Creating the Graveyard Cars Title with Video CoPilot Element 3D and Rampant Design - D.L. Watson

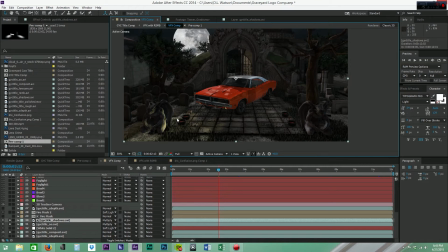(8:09)
So the next thing I did was I wanted, since I know I'm going to add fire here, I need to make sure that this is relit to represent the fire and have some nice color thrown on here.
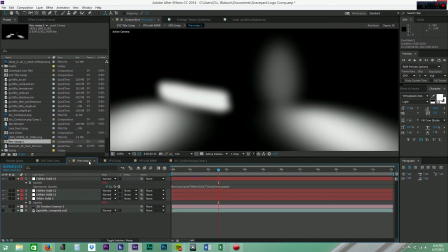(8:20)
So I basically duplicated this fire mask, added a tint to it, and I changed it to soft light.
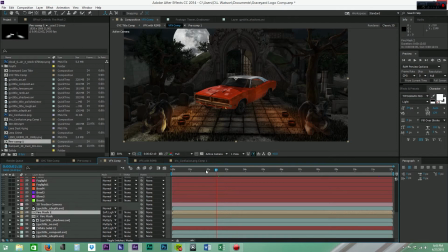(8:27)
That way, as you zoom in here, it just makes sense to see all this light and this coloration going on, and it just adds a little bit more realism to it.
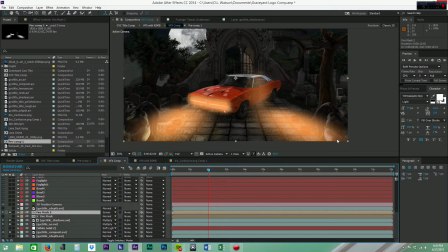(8:36)
Now you might ask, well, why didn't you use screen? Well, screen becomes a little obvious and not as realistic, so by using the soft light,
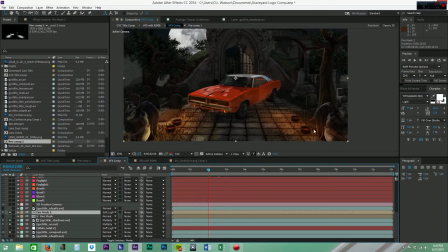(8:44)
it just makes it look like I'm relighting the scene, and it just makes it look more realistic.
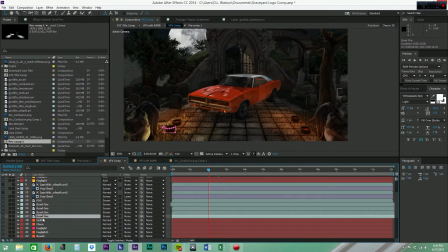(8:49)
Alright, so then moving on, the next thing I did was I needed to track the scene because this is a 2D image now. It's no longer the Element 3D, so I'm not working with actually the camera.
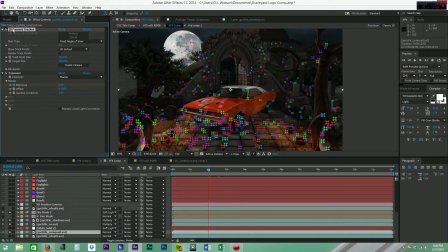(9:02)
So I went back down to the composite and turned on the 3D camera tracker so I can track this scene. That way I can actually add 2D elements into this 3D scene. And basically I selected these areas here around these bowls because I know I'm going to add some fire to it.
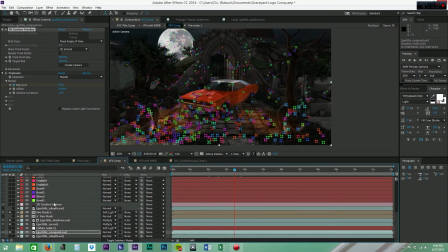(9:20)
And so when the 3D track was done and I generated my camera, I brought in some Rampant Design Tools fire and started laying those in.
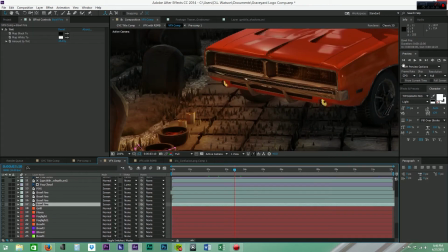(9:29)
So just so you can see, the first one here, I added a mask to it, and I was going to toggle that on so you can see we have some nice fire.
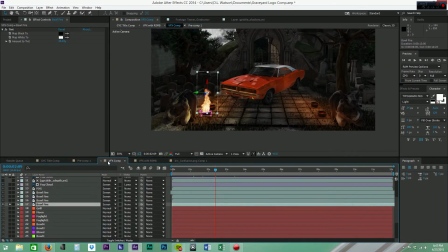(9:37)
So when we toggle those fire elements on, let's jump back in here and turn them all on. As you can see, it just adds a nice bit of awesome to it.
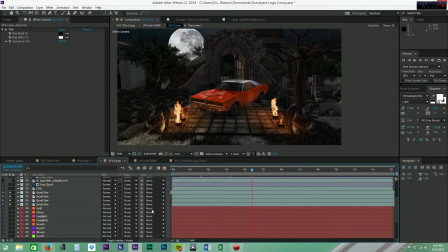(9:49)
The fire is creating light and it's reflecting and it's all looking pretty sweet, but we're not done yet because it still looks a little crisp. It still looks a little cartoony and CG.
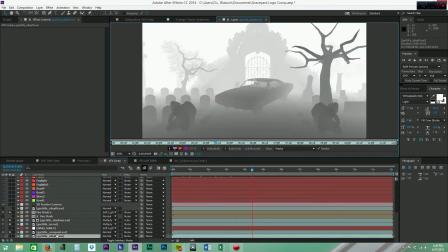(10:00)
So one of the things that I did was take this Z-depth pass and I brought it down in exposure,
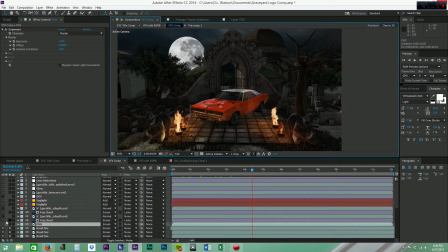(10:08)
and that way when I apply it as a screen matte,
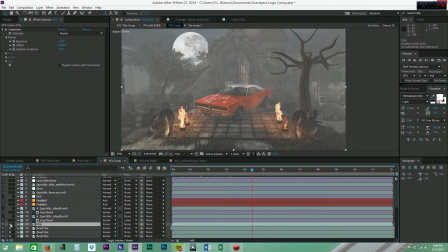(10:15)
it creates the illusion of fog. So it just adds a little bit of fog to the scene, kind of takes down some of the color saturation, and just makes it look really nice.
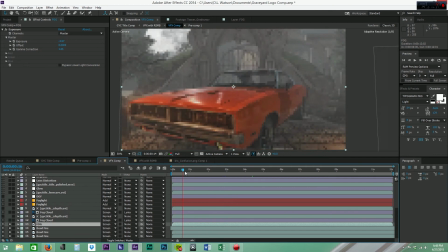(10:26)
And it also, because it's a Z-depth map, it changes as the camera moves, just like fog does.
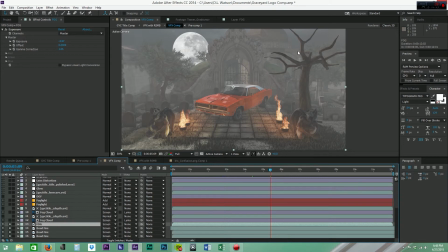(10:32)
So it's really nice. A nice simple way to add a little bit of fog to your scene is just rendering out a Z-depth pass. But I'm not done there yet. I need to add a little bit of texture to that fog.
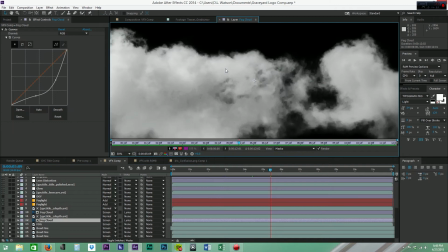(10:43)
So I went online and found some fog cloud textures that are royalty free,
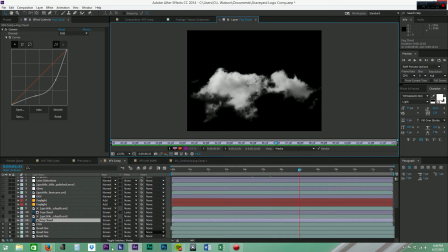(10:48)
and they're just images, and I just brought them in to the composition.
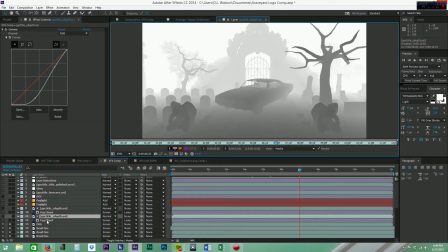(10:53)
So I used the Z-depth pass as a lumimat to push the fog cloud element, the sky, back in Z space.
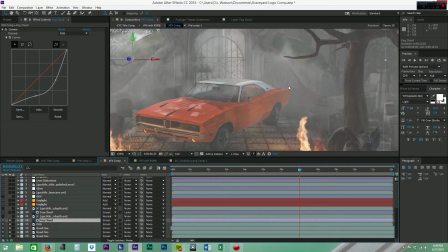(11:01)
So when we turn that on, as you can see, it's kind of hovering back here in the background, and it's kind of like overlapping over the top of this car.
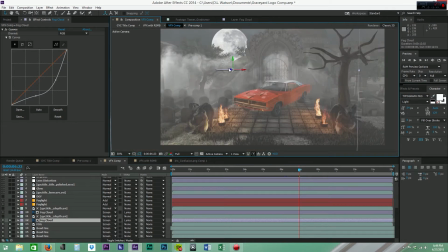(11:08)
And then I animated it so that way, as you can see here, I've got some animation keyframes. So it looks like it's kind of rolling in as this fog, and it just adds another little bit of sweetness to it.
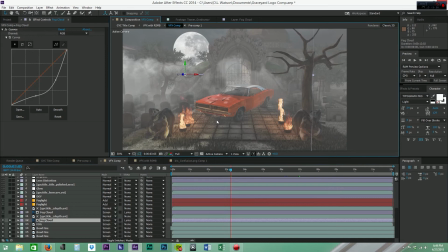(11:19)
And just kind of spices it up a little bit. So it's looking pretty cool, but we need something in the foreground. So we're creating some composition rules here. We got something back here. We need to weigh it out and add a little bit here as well. So I just went ahead and duplicated that and then inverted the animation so it just looks cool.
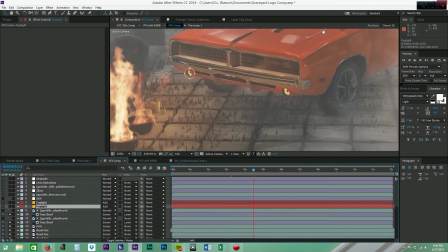(11:37)
So we've got this fog element. Now, what I need to do is add a little bit of glow to these lights because they're creating a light source,
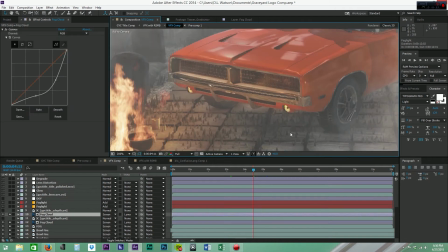(11:44)
and again, it's all about just creating the illusion of realism here. So we're gonna go ahead and just toggle those on, and it just adds a little bit of luminosity to that area.
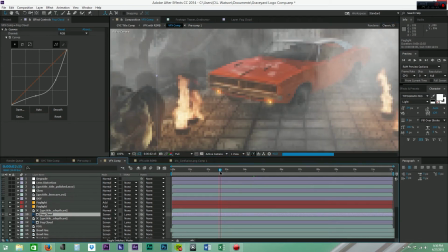(11:54)
And again, those are also tracked in Z space, so they move with the animation.
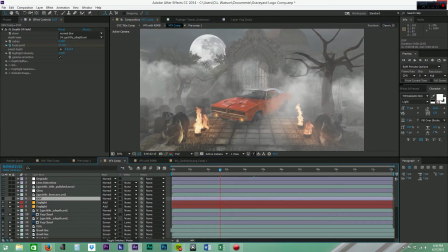(12:01)
The next thing I did was add a little depth of field using the depth of field plugin from Lens Care.
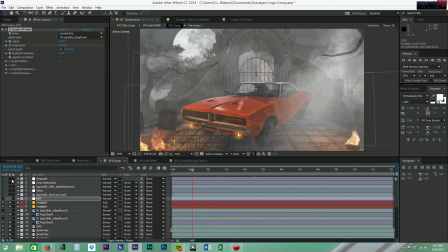(12:08)
So if I jump here and then we turn this guy on, let's see, where is it at? Right here, and we toggle it on.